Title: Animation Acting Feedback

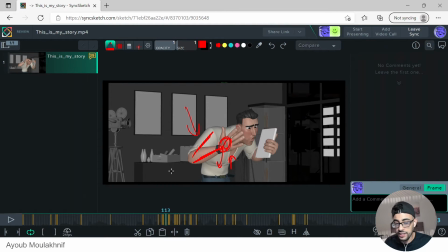So I try to think of this as an FCAM, okay? And yeah, working on the last project, I noticed one thing that helps, because it's very difficult to get the elbow to look stable.
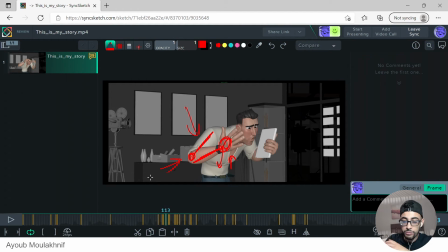And there's a trick that I started using, and it just made my animation look a lot better in terms of like IK hands. but it's actually another thing that you need to be careful with.
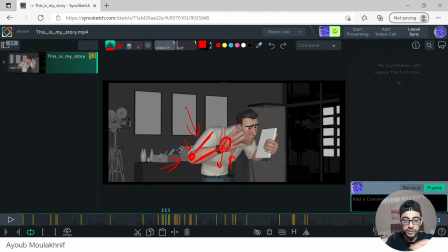So sometimes what I use, like if I can't get the elbows to look, arcs to look nice and smooth and make it look like FK, last thing that you can try to do is like just use the elbow pin and put it there and animate the elbow pin.
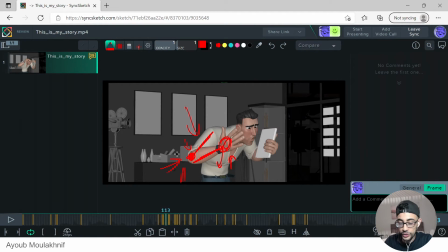Then the next challenge will be make sure that your arm is not overextending too much. Okay, it shouldn't look like it's getting bigger, longer or shorter.
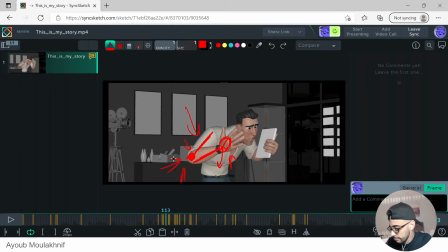Okay, so maybe you can use that. But I highly recommend to just leave that as a last resource. So here you can see that then.
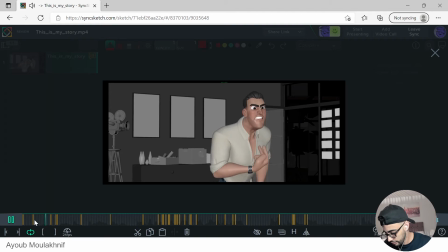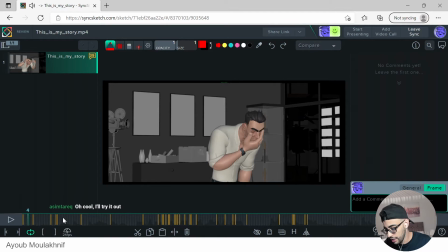And just like try to do a spacing pass, because I noticed there are some pops like from here to here. It's a big pop. And try to track the arcs, okay?
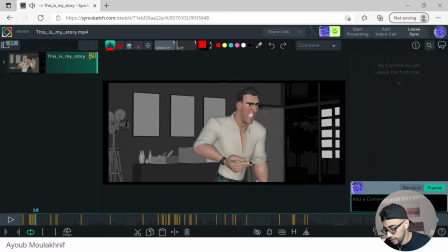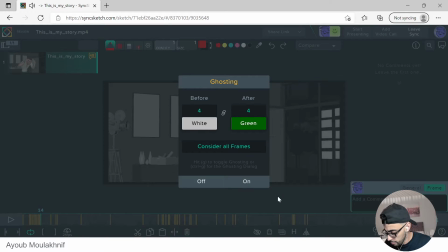So yeah, just simplify the arcs a little bit more.
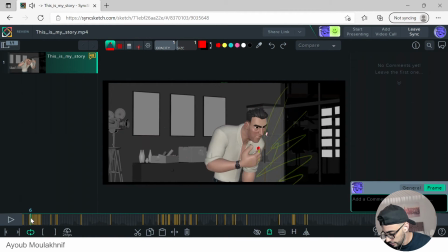Yeah, you see how like you have this there? It's a really nice arc, but what I would do, because if the spacing gets too big, it just becomes a little bit stroby.
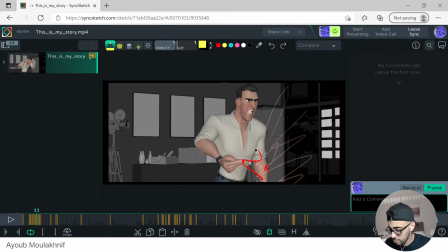For me, if it's feeling a little bit too stroby, what I usually do is I would reduce this distance here. So instead of doing that, I would just make it something like this, just a little bit less.
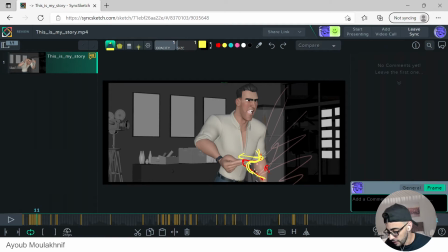I'm just gonna keep the same motion, but it's a bit less. And the only like main thing that I'm noticing is that that's this big pop there, and also we need to get that arc going from here to there.
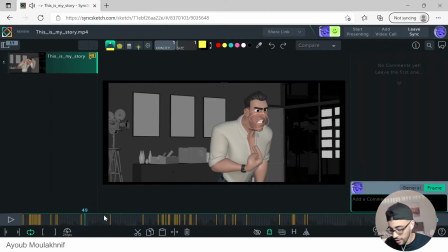This is my story.
And arcs are like a big thing when it comes to IK.
And off. My story.
Here. Yeah, watch out here. There's an invisible wall around here.
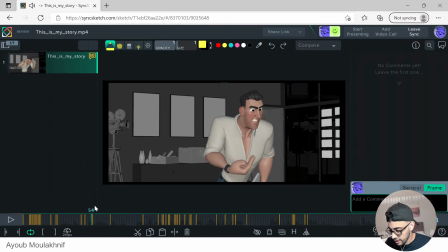Just get stuck there. Here again, we're getting the IK syndrome.
I mean, what mean?
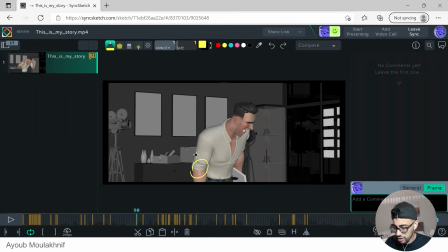So yeah, what I would say like to you, Asim, is like just try to put like a locator here and track your elbows. Okay, you know, like when you track the arcs of the hands and they're following these neat, nice, beautiful arcs.
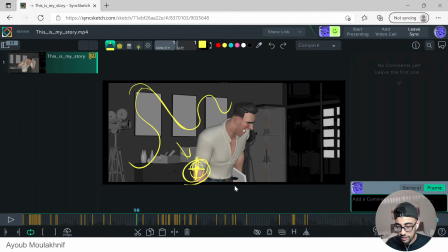The elbows should follow these nice arcs as well. Okay, I know it's very difficult, it's not easy, but you need to follow nice arcs as well there. In here, what I would say, if I really like what you're doing there, is like
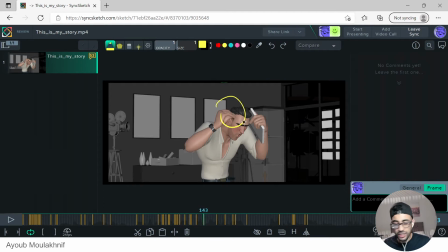it's a complicated choice, not like a complicated thing to animate. So what I would do is like just make sure that it is kind of like pinned, because it looks like it's sliding a little bit.
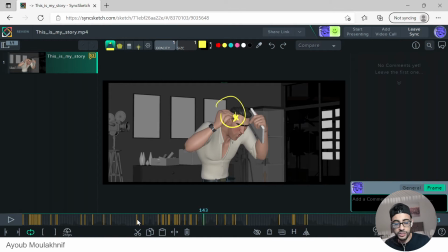It doesn't look that sliding that much because he's moving at the same time, but if you can maybe constrain this part there. See how like it just slides there? It's this. And this goes up. So I'm not totally sure what he's trying to do.